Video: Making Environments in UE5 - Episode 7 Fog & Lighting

With this, basically, what I was kind of walking through is just testing out different things.
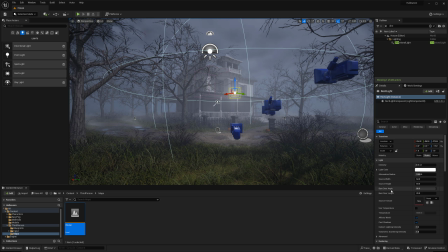Sometimes it doesn't work, sometimes it does, but you'll find a lot of times, and you'll notice here especially, I'll try something out.
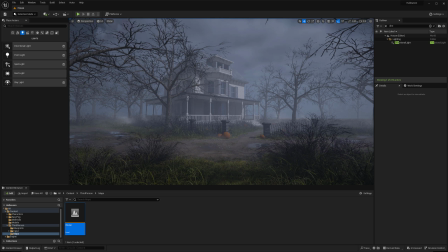Maybe adjust the directional light or add a point light or something in there.
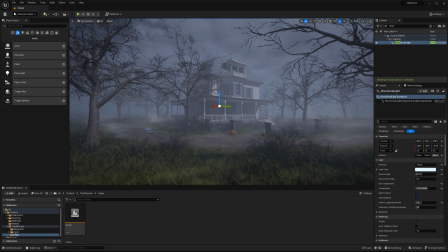And that's really just kind of the process of playing around with things, seeing how they look, and seeing if they work or not.
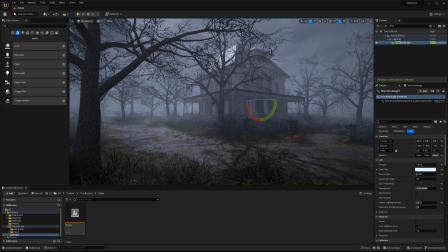And I think what I've come back to is this kind of backlighting happening on the building.
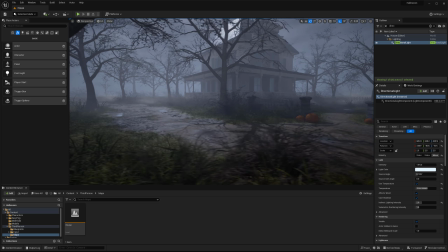I know we lose a little bit of detail on this house itself, but we are getting more detail in the road.
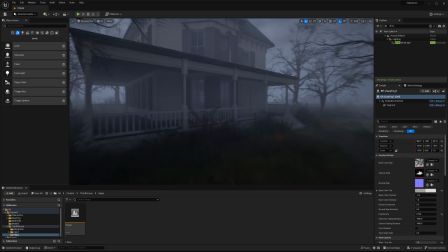And it kind of feels, instead of like that just normal morning lighting that we're getting,
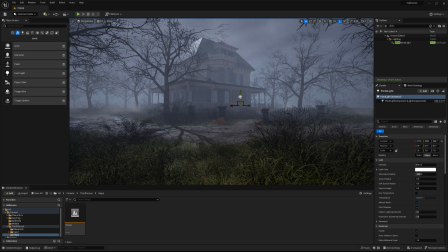it's feeling more towards that like kind of eerie spookiness that I'm looking for. And so I think I'm kind of leaning towards the backlighting for the house itself.
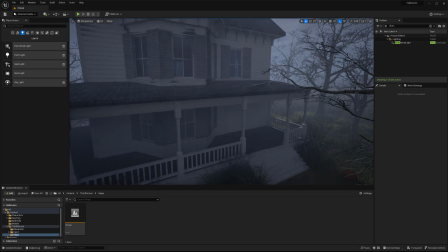You know, we can still get a little bit of lighting on the roof up top. And then,
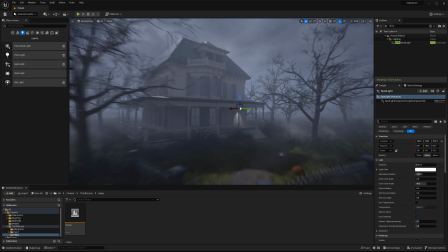even like if we want something that's a little bit more like a focal point light,
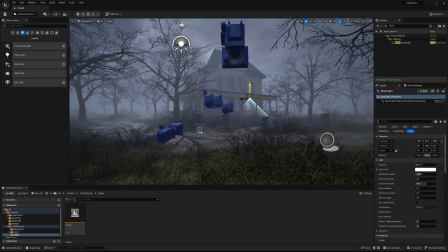so you know, draw your eye over there to that like kind of darker area that's in shadow,
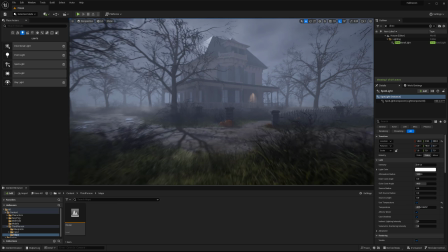we could put a single light that's on, you know, maybe the porch light's on still for some reason, and that could even bring in some warmth there, and it would be a really intense spot that like kind of leads you into
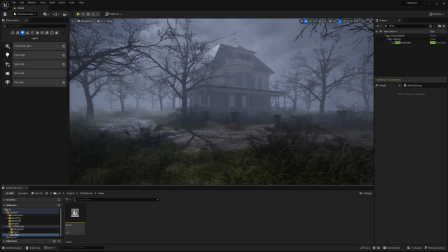the path and everything up to the front door of the house.
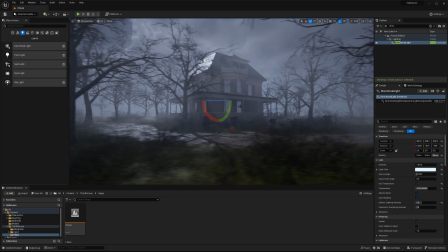So these are definitely things that, you know, you can play around with and see what works, what doesn't work.
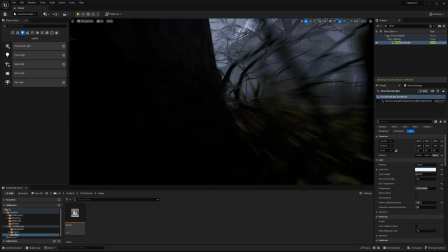And I think not getting attached to a specific scenario that you set up at the beginning is super crucial to making sure that,
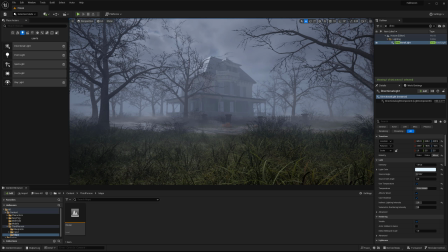you know, you continue to tweak and improve upon your environment, and you're going to get the best environment overall in the end.
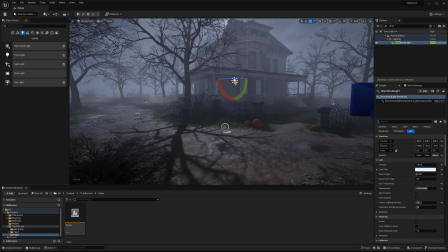But yeah, with that, I'm just doing a couple more tweaks here, but that's about it for this video.
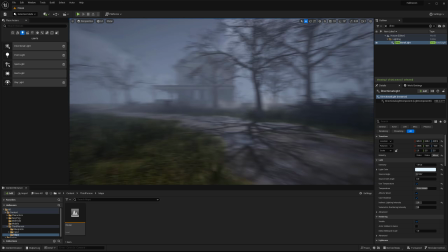Definitely like this direction that I have going so far. And in the next video, we'll get into some more details.
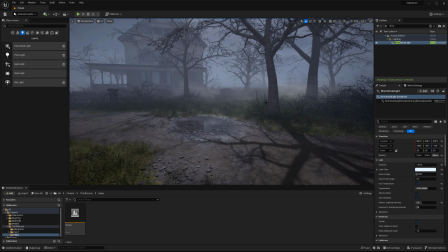So yeah, hope you enjoyed, and I will see you in the next one. All right.